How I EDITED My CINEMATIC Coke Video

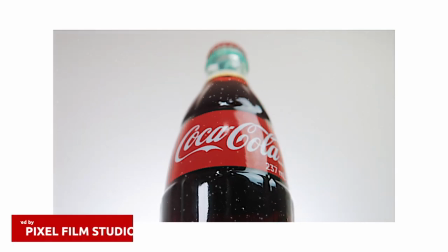0s
So today I'll be breaking down the mock coke commercial that I did in the last video and if you haven't seen that video yet I highly suggest you watch it as well. And if you want to see more behind-the-scenes videos and how I edit them make sure to like, subscribe, hit the bell notification button so that whenever I post a new video you guys will be notified.
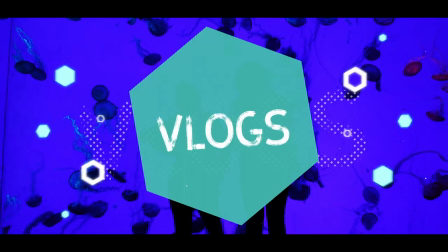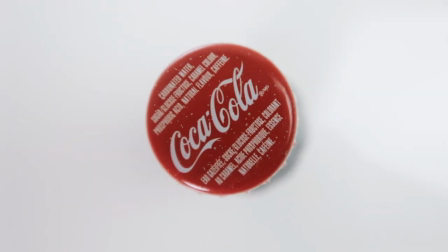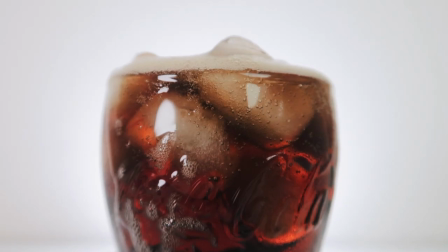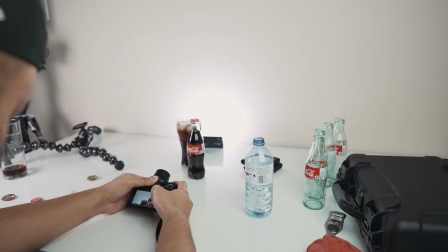So like I mentioned in part one I shot the entire video using the Canon G7X Mark II.
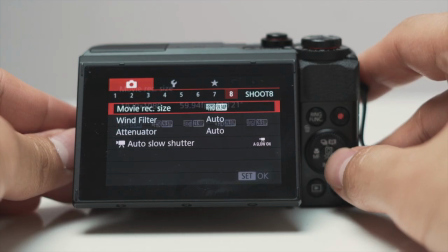53s
I had the dial set to video mode and shot it entirely in 1080p 60 frames per second so that I had the option to add slow motion to the clips and post. So now I'll quickly break down how I edited each clip so that you guys have an idea how I did it.
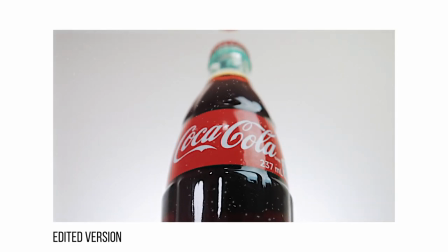70s
So the first shot I added in is a grand shot of the coke bottle at a lower angle.
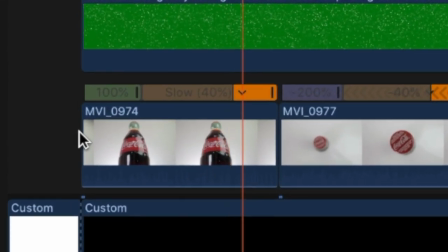75s
After about a half a second of showing the clip I added in the speed ramp effect to slow it down.
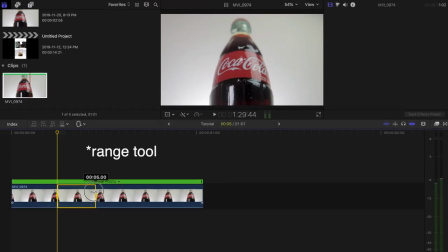80s
To speed ramp the part I want I pressed R on the keyboard to bring up the retiming options tool, then I selected the part that I wanted to slow down.
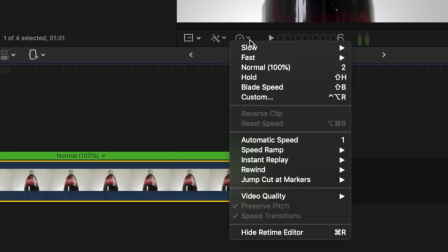88s
Once selected, I went to the retiming options tool and selected automatic speed.
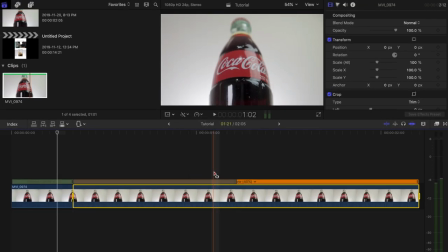92s
This will slow the part I selected down to the perfect amount based on the frame rate I shot in.
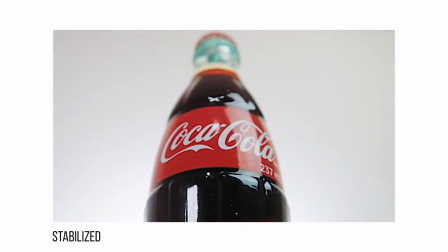97s
So in this case, 40%. I also added in some stabilization to smooth out the clip.
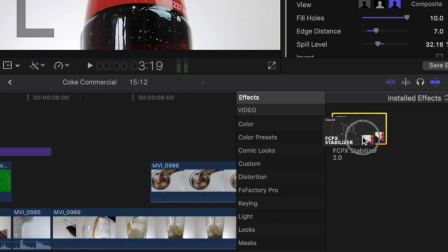103s
I used the plugin made by Pixel Film Studios called Stabilizer 2.0 to stabilize the footage.
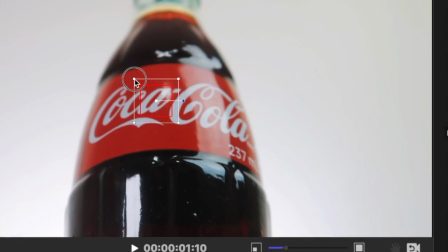108s
I really like using their stabilization plug-in since you're really able to pinpoint and choose certain spots on the subject to lock in on and stabilize,
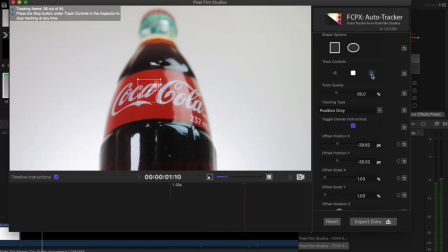117s
and it does a really good job doing it. For this specific shot, I targeted the letter A in COCA and tracked it, then I hit export once it finished tracking.
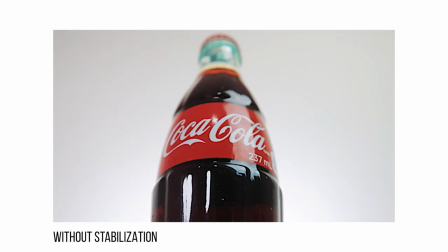126s
Here's a shot of it before without the stabilizer 2.0 added on, and this is the stabilized version. And if you guys are interested in trying out the stabilizer 2.0 plug-in for Final Cut Pro 10. I'll leave a link in the description below for you guys to check it out.
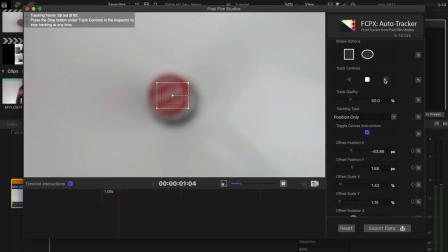139s
Pixel Film Studios created such an amazing plugin that anyone can use from beginners to amateurs to even the professionals.
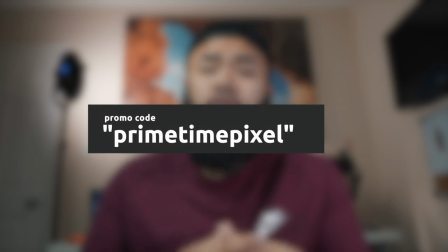146s
So if you're interested, make sure to use my promo code PRIMETIMEPIXEL and you'll get 30% off the purchase of the Stabilizer 2.0. And this is only valid for the first 500 people, so get on it guys.
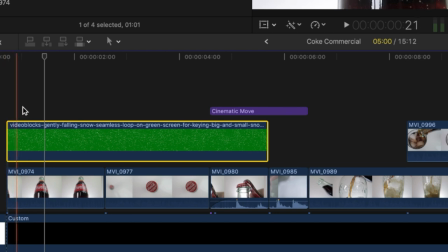158s
Next I topped it off with a green screen overlay shot of snowflakes which I found on Storyblocks.
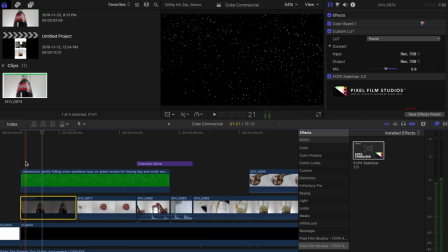163s
I was a bit iffy about adding this in, but I just decided to leave it in. It went well with the overall look.
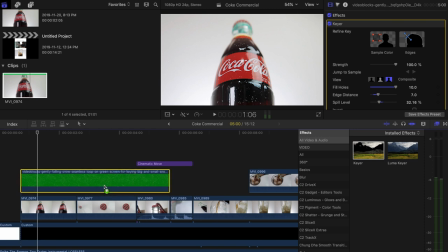169s
To blend it in, I just used the keyer effect and added that on top of the clip to remove the green portion from the background.
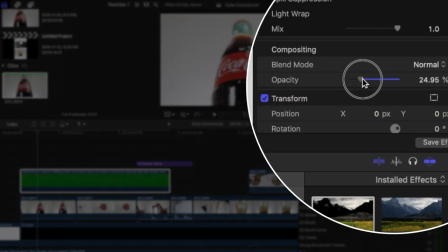176s
Then I changed the opacity to about 20%.
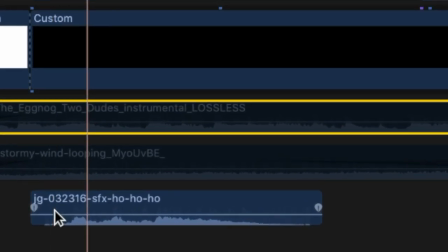178s
The last thing I did was add the sound of Santa in the background and the sound of strong stormy winds,
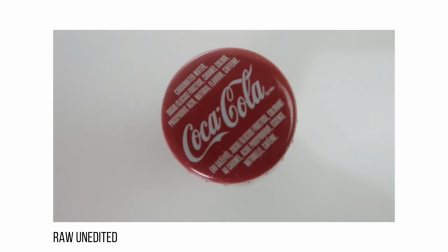185s
which I also found on Storyblocks.com. For the second clip I used a shot where I focused on the bottle cap and then raised the camera up.
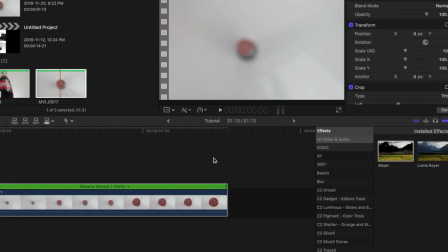196s
What I did first was reverse the clip under the retiming options tool. So this way it made it look like I started from the top and went down to the cap which was already in focus.
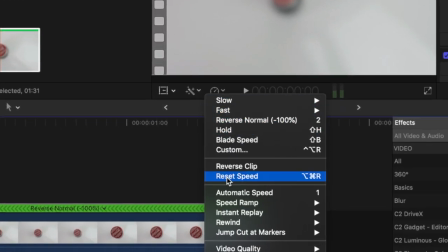206s
Then I slowed down the clip to 40%.
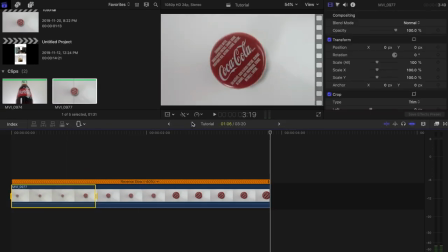208s
I then chose a portion of the beginning clip and sped that up, just so it wasn't slow moving down the whole time.
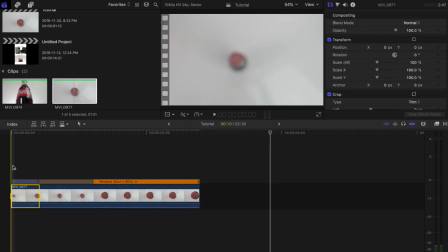215s
Putting it in added a more dramatic look to it.
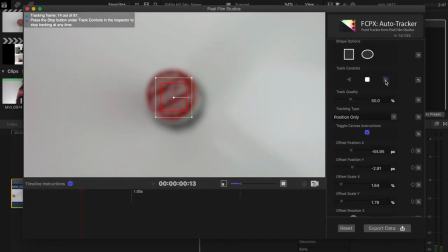219s
Then I used the stabilizer plug-in again by Pixel Film Studios to lock in on the cap so it stays centered when I raise the camera up.
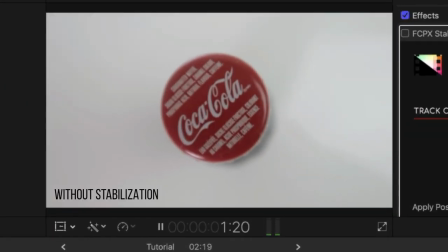229s
Here's how it looks without the stabilization and with the stabilization.
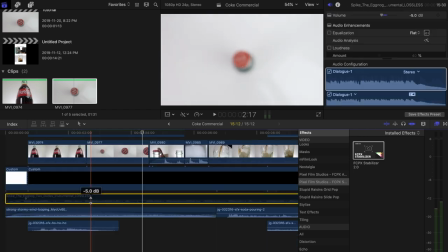236s
I stretched out the stock footage of snowflakes to show on this clip as well. And I also used the same stormy wind sound clip, continuing it from the first one.
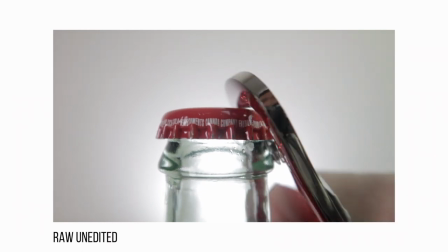245s
The third shot was a bit more simple, it was just a shot of me opening up the bottle cap with a bottle opener.